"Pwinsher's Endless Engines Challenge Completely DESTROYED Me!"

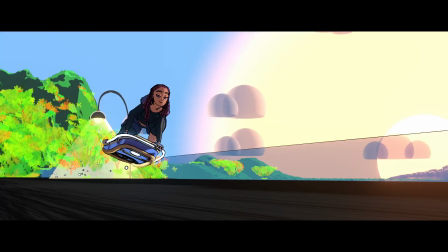987s
That's when I followed this tutorial and I got this effect, and I was so happy because it was just a win.
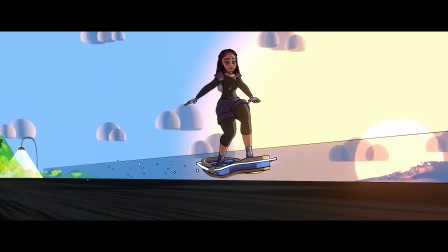993s
After like days and days and days of losses, I finally got a win.
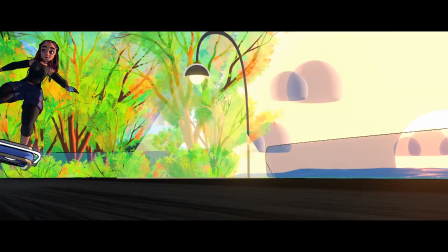997s
But my celebration was hella short-lived, as I hit render and now my trees aren't working.
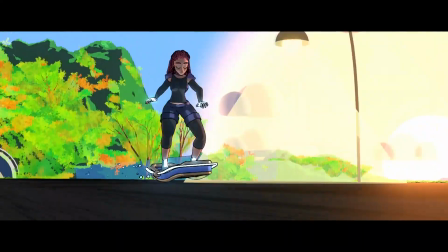1002s
I don't know if it's because I have two grease pencil layers. I don't know why it was clipping, but sometimes if I rendered, the trees would be fine.
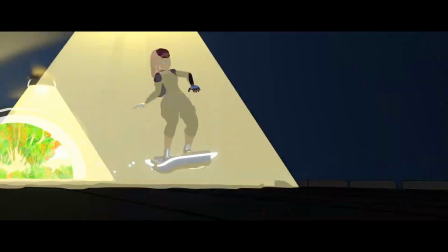1010s
Sometimes if I did, they wouldn't be. I told you it was like the clip start of the camera, but I was too afraid to touch the camera at this point after the camera shake thing, so I said no.
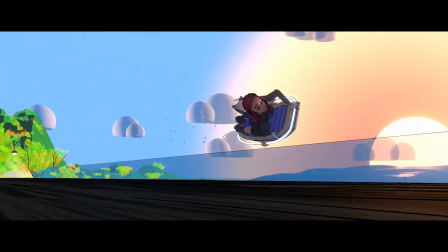1019s
I just decided, hey, maybe if I'm lucky in my final render, the trees will work.
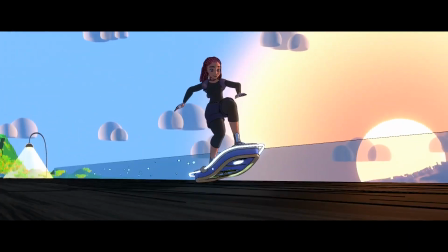1024s
Onwards! I fixed the background some more. I kind of tried to nail down that sunsetty feel, and I really liked it.
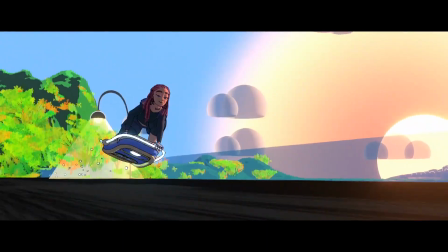1031s
I went in again and tried to fix the character animation because it was just so janky and everything was just so cluttered, and then I hated it.
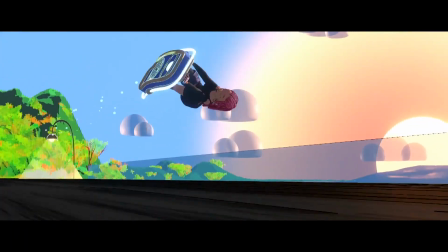1039s
I didn't realize how much I didn't like it or how much it was bothering me,
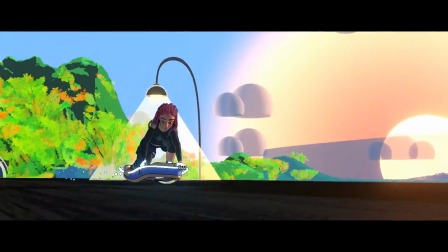1042s
and it's at this point in the process that something was just missing and I couldn't nail it down.
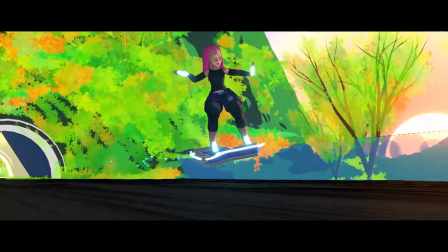1048s
I couldn't figure out what it was, and it was driving me insane.
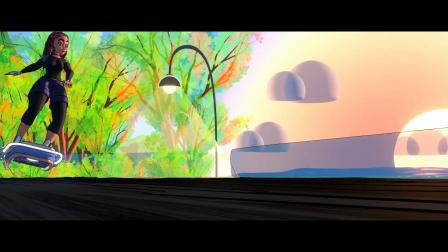1051s
And I just kept feeling like at this point this whole project is me fixing problems that I unintendedly created,
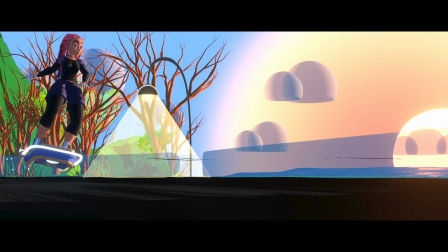1057s
or I just don't know, and I'm just not happy with a lot of things at this point.
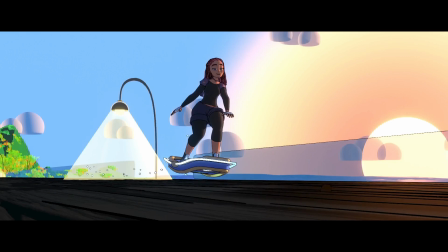1063s
Even though I was happy to have line art, the blackness kind of ate into the character, and having line art on like the little glow particle effect that I have coming out of the board, it just didn't work. But I really wanted to have that line art effect, that anime kind of style effect.
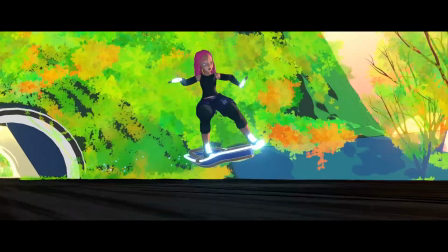1081s
So I just said, you know what, we just keep tweaking. I got rid of the jacket because it was just giving me too many grievances.
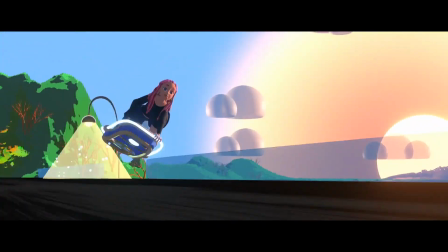1088s
I got a lot of helpful advice, but I think the advice came at the wrong time, because I was told, yeah,
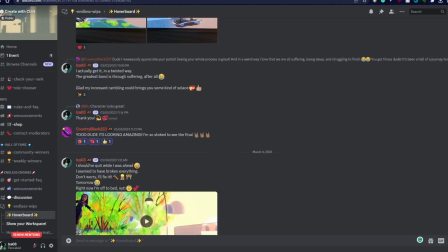1093s
your character doesn't stand out, and I just interpreted it as eat fucking shit,
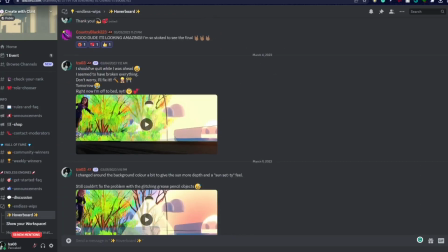1098s
your render is garbage.
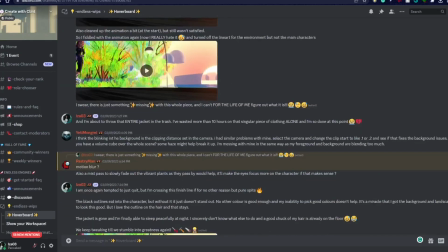1100s
It's called ADHD aggression or something, where when people give you constructive criticism, your brain goes like it's a personal attack.
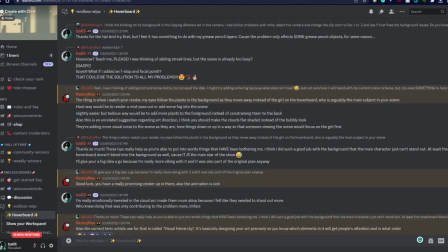1108s
But thank God I can't even speak right now. I'm confusing the words aware and able.
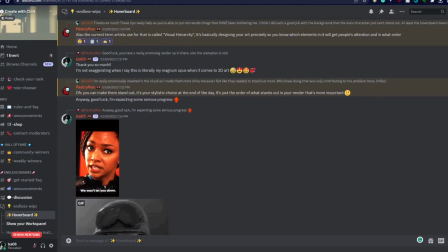1113s
I'm able and aware to register it. So I thought, okay, my character doesn't stand out.
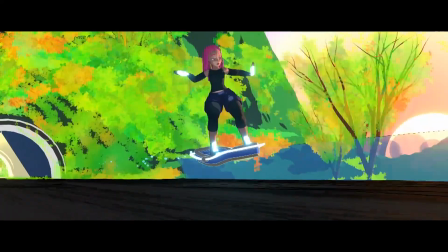1118s
That's a big problem. And they're kind of right, because I went all out for the background, and the character has like black on a pastel background.
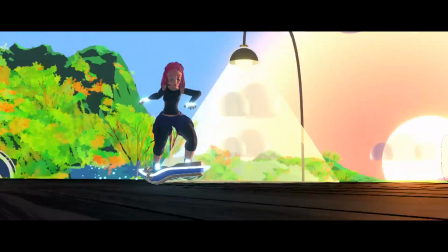1126s
Of course, your eyes will be focused to the light colors and not the dark void.
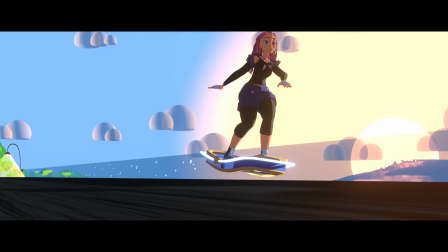1129s
So I went in and I tweaked the colors a little bit, and oh my God, did I just model a character after the bisexual flag? God damn it, not again. Wow.
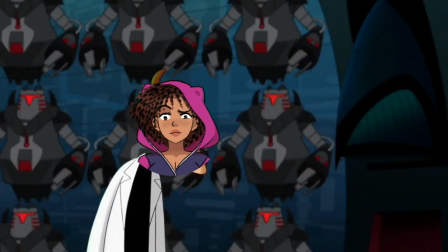1138s
If I had a nickel for every time I made a character out of the color scheme of the bisexual flag, I'd have 2 nickels, which isn't a lot, but it's weird that it happened twice,
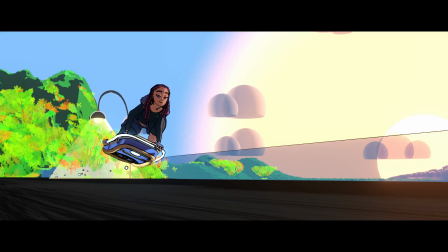1146s
right? So at this point, I turned off the grease pencil layer,
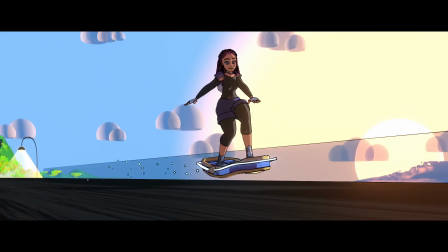1150s
and I went in and just tried to nail down the motion blur and depth of field.
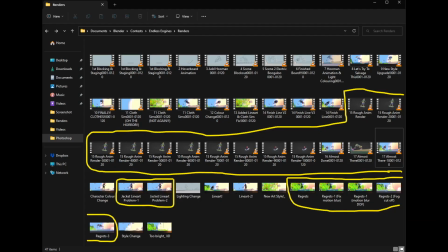1158s
Maybe that will work. And that whole day was regrets. That entire day, render after render after render after still frame, nothing was working,
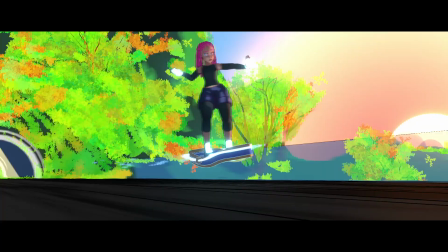1166s
and my mental health was taking a beating, till the point that I just said, you know what, I'm gonna take everything out. No more motion blur, no more depth of field. I can do all of that in Premiere Pro. The line arts, I think I even still had the line arts on, because I try to color things individually, like, you know, Disney movies and some animes where the line art color, well, not animes,
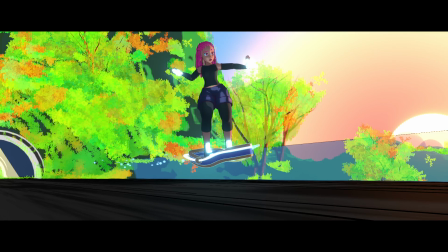1186s
mostly old Disney movies, the line art color is the same color as the thing under it. So like the skin line art is brown, and maybe if you have a pink or purple top, the line art will be purple, and your hair and everything. So I was going for that. Then I said, okay, fine, if she doesn't stand out, I'm gonna light this bitch up like a Christmas tree.
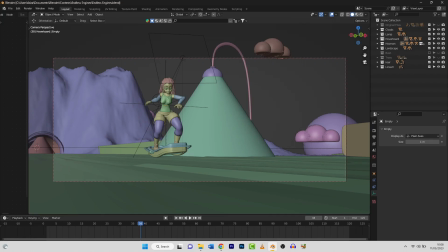1202s
And I put lights everywhere around her just to make her stand out and everything. Then I thought, okay, I was given an advice to put fog.
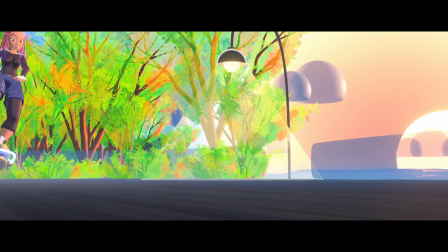1208s
And I said, yeah, if there's a fog and the further away an object is, the background will get blurry and you have to focus on my main character. So it was just that trail of mindset. It's just like out of spite at this point.
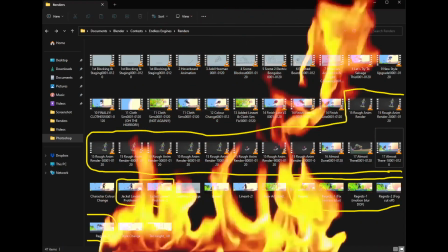1223s
I said, you know what? After all the pain and anguish, I am not gonna quit, because I was going to quit again.